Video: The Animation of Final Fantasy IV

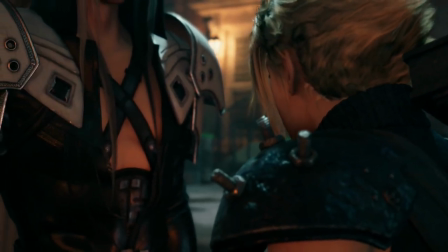12:17 Story and character are essential context for talking about character animation, and we're going to need to talk about that context more and more frequently the further we get into the series. But the other thing that I would say to that is I'm getting to it, gimme a minute.
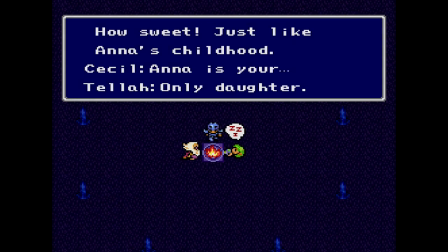12:31 Final Fantasy IV does indeed combine the strengths of the previous games,
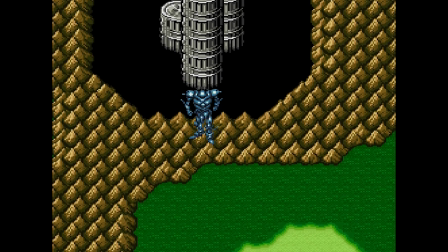12:35 but it is also considerably more than just the best possible sum of the franchise's existing parts.
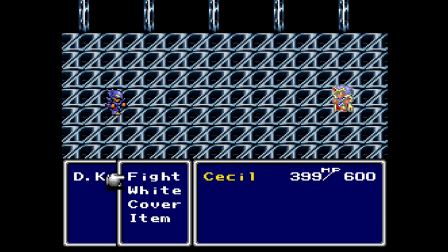12:42 And that is because, unlike any of the previous games, in Final Fantasy IV, character drives everything.
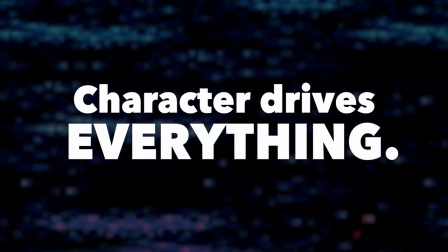12:50 I cannot overstate the difference this makes, but that's not going to stop me from trying.
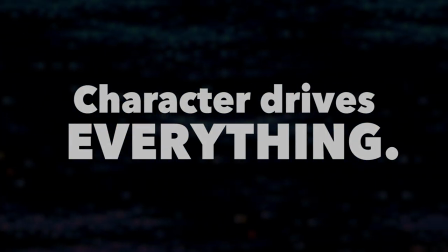12:55 To showcase the immediate effects of this fundamental change, let's just examine the opening minutes of the game.
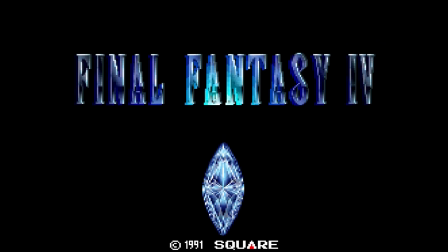13:01 When you pop that cartridge in, you will see this title screen. Or possibly this one, depending on where and when you happen to be.
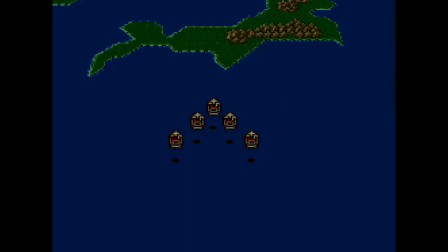13:08 And when you hit Start, we fade in on a group of airships, flying in formation over a Mode 7 landscape.
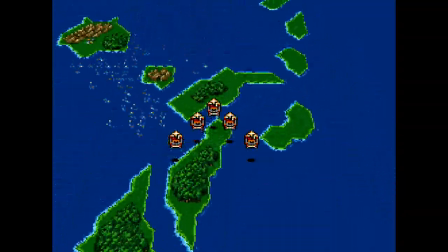13:15 No opening text, no choosing or naming your party, this game launches you right into a story. And everything in this sequence is built to introduce you to your protagonist, Cecil.
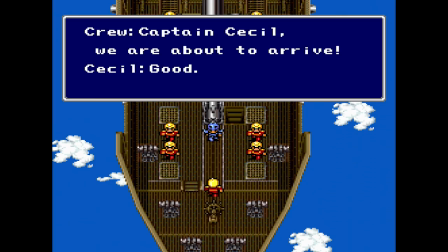13:26 Cecil is the captain of this air force, the Red Wings, and in this moment he is experiencing a crisis of conscience.
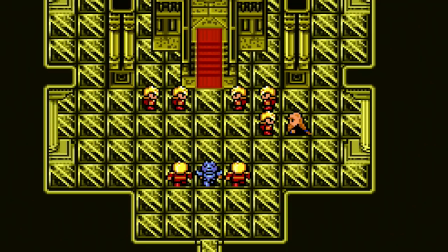13:34 His king has just sent him on an unusually aggressive mission to claim a crystal from the peace-loving kingdom of Mycidia.
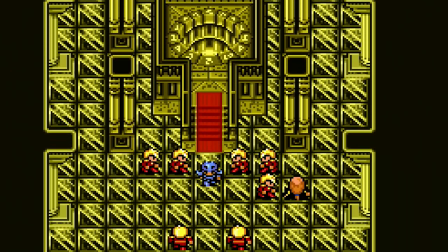13:40 And now that the job is done, Cecil can't shake the feeling that he just made a mistake.
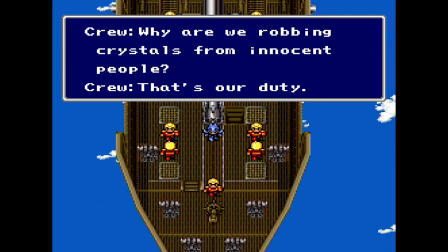13:45 His crew can feel it too. Something about this mission is off. This isn't what the Red Wings are supposed to be about.
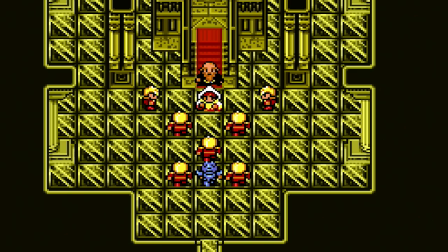13:51 In short, our boy is realizing, Ah, we're the baddies, aren't we? Oh no.
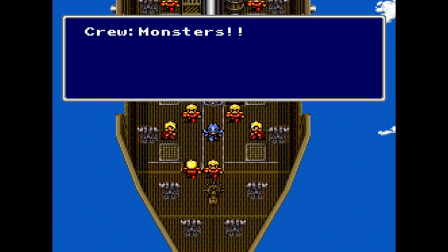13:58 Then, the game throws you into two scripted battles against monsters.
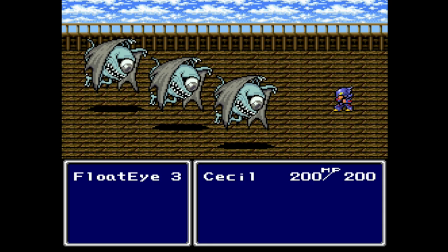14:02 Not to teach you the basics of combat, you're not even in control during these two encounters. just to demonstrate how capable Cecil is in a fight.
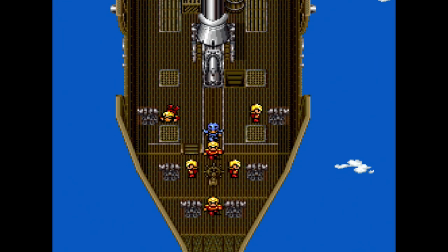14:10 And also to give him reason to check on his crew afterward to make sure nobody's hurt,
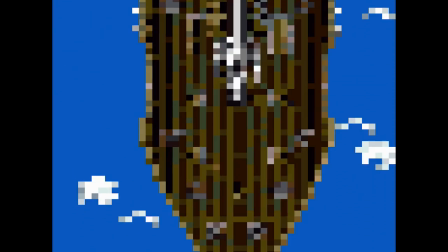14:14 further suggesting that this is a genuinely compassionate person we're dealing with, despite his current allegiances.
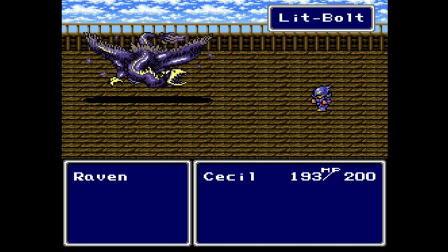14:20 Everything in this sequence, the dialogue, the visuals, even the scripted fight, is about Cecil.
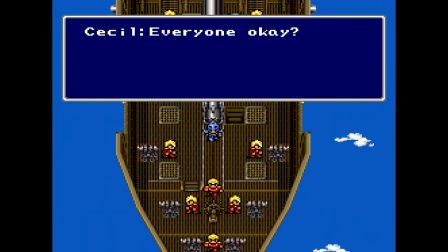14:27 About who he is, what he's going through, and how he feels about it. And that continues once the fleet arrives home in the Kingdom of Beren.
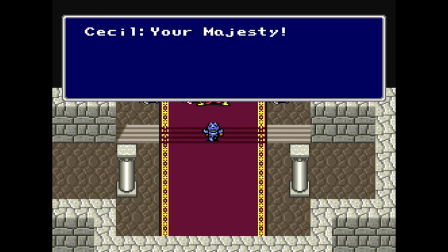14:34 Not only does the King demote Cecil for daring to question him,
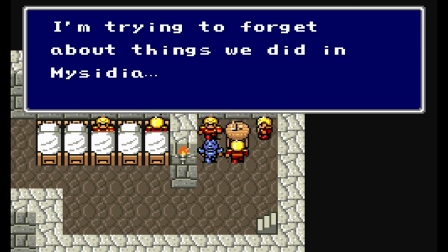14:38 but a lot of the NPCs in and around the castle say things that are immediately relevant to Cecil's predicament.
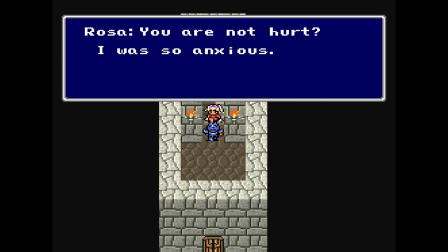14:44 We are introduced to several of our future party members, all of whom express concern for Cecil's well-being.
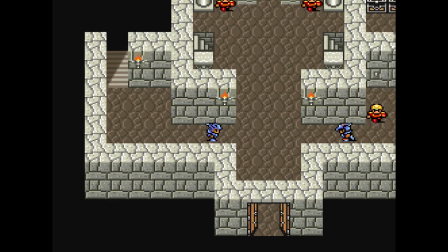14:51 Then the next morning, Cecil and his friend, Cain,
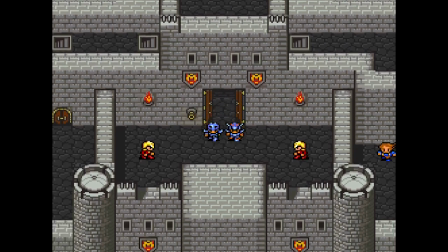14:54 depart on a new shady-sounding mission with new shady-sounding orders, and it is finally time for that opening text crawl.
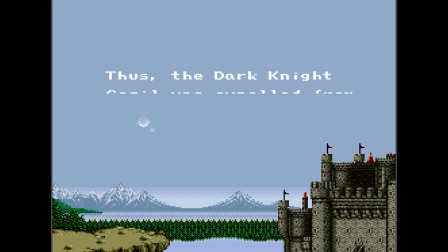15:02 This is a new thing for Final Fantasy.
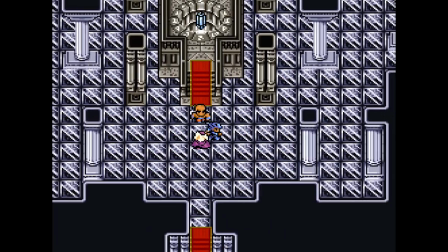15:05 This is not just another story of young heroes banding together to protect crystals and save the world, although it is also that.
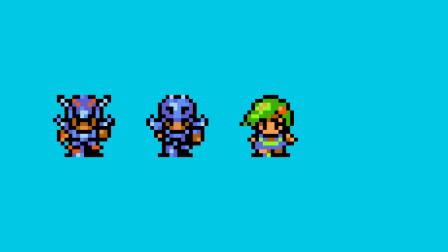15:12 This is the story of Cecil and Rydia and Cain and Tella and all of these others and their journey.
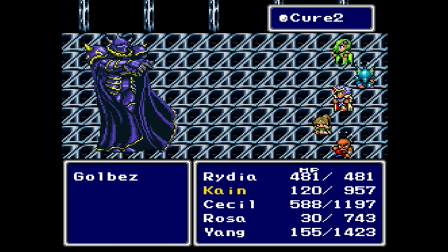15:20 The ways they struggle and change and grow while they are protecting crystals and saving the world.
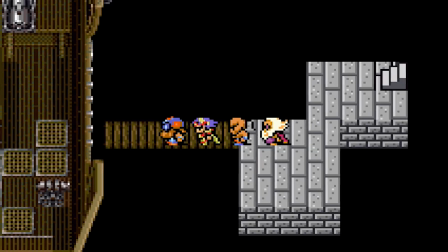15:25 Your characters are the stars of the show this time. They have each been given unique, completely custom sprite art. This isn't just what Dragoons look like, this is what Cain the Dragoon looks like.
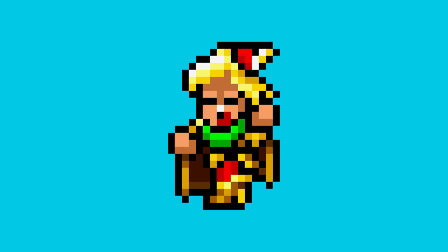15:37 Rosa doesn't look like just any white mage, and no other bard in the world looks like Edward. They all have unique portraits and the menus.
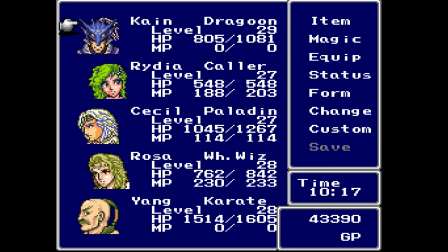15:45 They all have, for the first time, predetermined names that you cannot change.
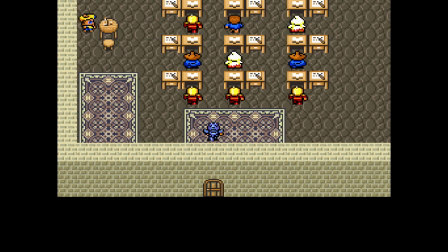15:49 Unless you go into one of these rooms and talk to a... I'm gonna say rabbit? To get permission, I guess.
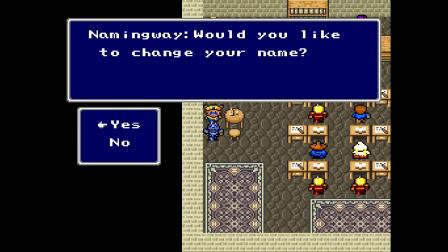15:56 I hadn't really thought about it until now. The rabbit's called Namingway.
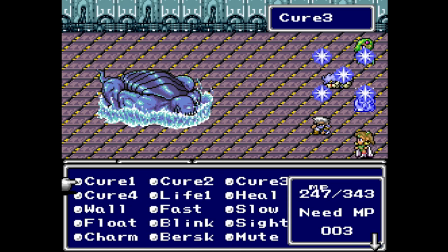16:00 These are distinct individuals, each with a look that helps to convey their identity. What's more, if any one of them undergoes some significant change during the story, their look will change to reflect that.
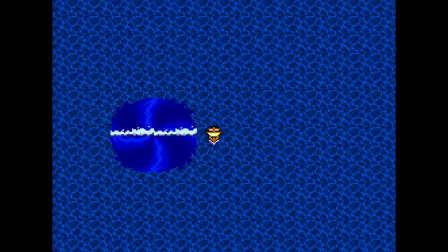16:12 Skipping ahead a few hours, at one point, your party is separated by a shipwreck. Cecil washes up on a beach alone, with no idea where his companions are or even if they're still alive.